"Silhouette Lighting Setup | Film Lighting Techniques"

Hey guys, it's Dave here from Creative Path Films, and today you're going to learn how to create a silhouette lighting setup. Silhouettes can be a really interesting way to quickly add some drama and some mystery to your scene.
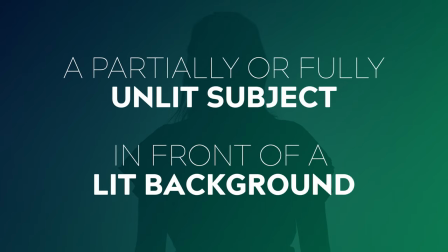(0:14)
Put simply, a silhouette is any setup where you have a partially or fully unlit subject in front of a lit background.
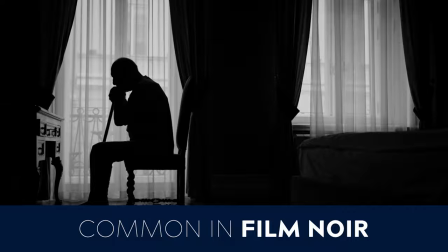(0:21)
You'll often see this technique employed in genres such as film noir, as well as in interview setups where the subject wants to remain anonymous. This can also be a really unique and distinctive way to shoot scenes that have a lot of body movement, things like action sequences or dance sequences. You can find examples of where this has been used really well in films such as Skyfall, The Book of Eli and La La Land.
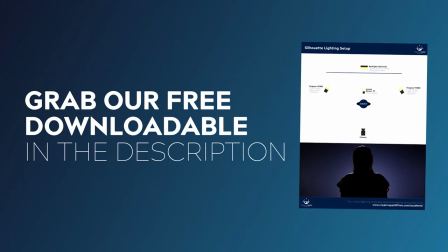(0:46)
Also I've included a PDF breakdown of this technique down in the description so you can go and grab that one to keep as a reference guide.
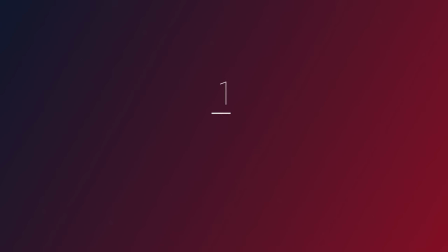(0:53)
Okay now let's move on to the setup. Alright let's start with the background because this is the area of the shop that's going to have the most light in this setup. In our studio here we light our background with three lights. The first light that we use is a small one-foot light tube.
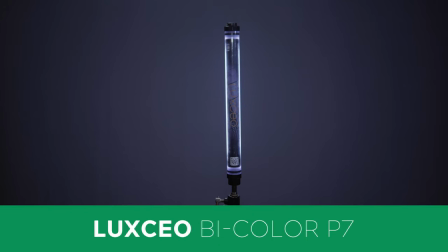(1:08)
This particular one is the BiColor P7 light by Luxio.
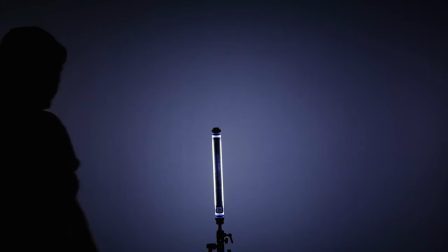(1:12)
I position this light directly behind the subject on a small light stand and this creates the radial gradient on the background. You can also achieve the same result by having a small spotted fixture with a reflector dish down on the ground on a floor stand.
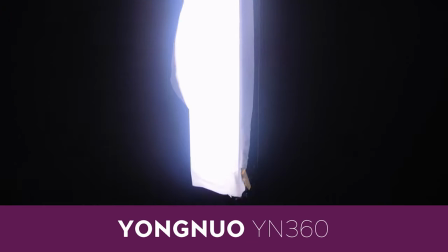(1:27)
To fill in the edges, I use two Yongnuo light sticks, which I've put into place on either side of the background.
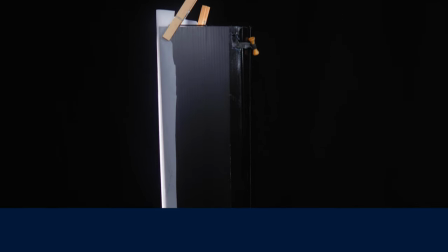(1:33)
I've also created some DIY barn doors, which I've made out of black core flute, and then I've added some 216 diffusion to soften that light up even more. But of course, you don't have to do it this way. You can light your backdrop in any way that you like to create countless different looks.
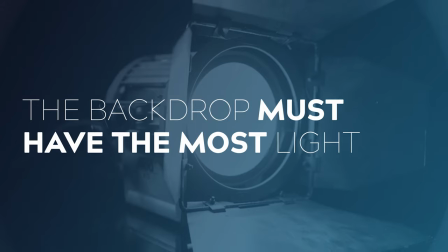(1:49)
The only rule for this to work is that your backdrop is the area of your shot that has the most light falling on. So you can get really creative with this element. Next, position your subject in front of your background.
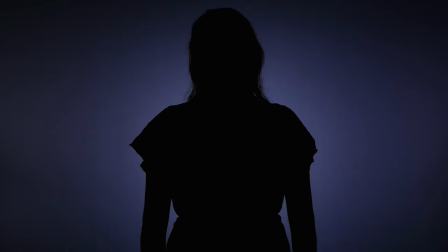(2:01)
And voila, you have a silhouette. Now you could stop right here. And as long as you don't have any light spilling onto your subject, you'll have a nice sharp silhouette. But I like to take things one step further and add one more light into the mix. I like to add a backlight into the mix.
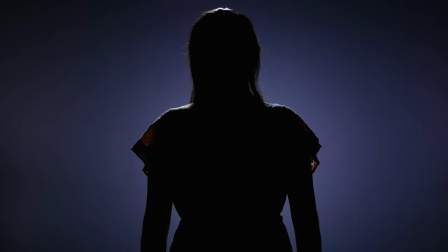(2:17)
And this just creates a little bit more separation and helps your subject to really pop from your background. This is totally optional, but you'll see this technique used quite a bit in those anonymous style of interviews. Well, there you have it, guys. That's how you light a silhouette. Nice and simple.
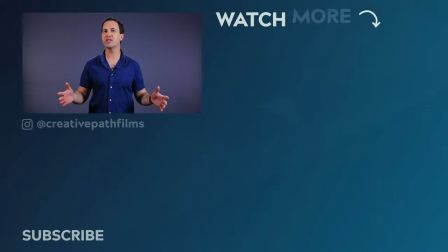(2:35)
And don't forget to grab that PDF down in the description. If you enjoyed this video and learned something today, make sure to let me know by leaving this video a thumbs up.
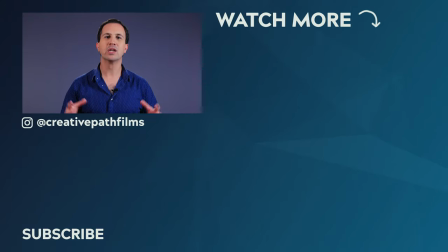(2:43)
And if you'd like to see more lighting tutorials, check out our Film Lighting Techniques playlist. I'll link that down below. and hit subscribe for more videos. Thanks for watching, guys, and I'll see you in the next one.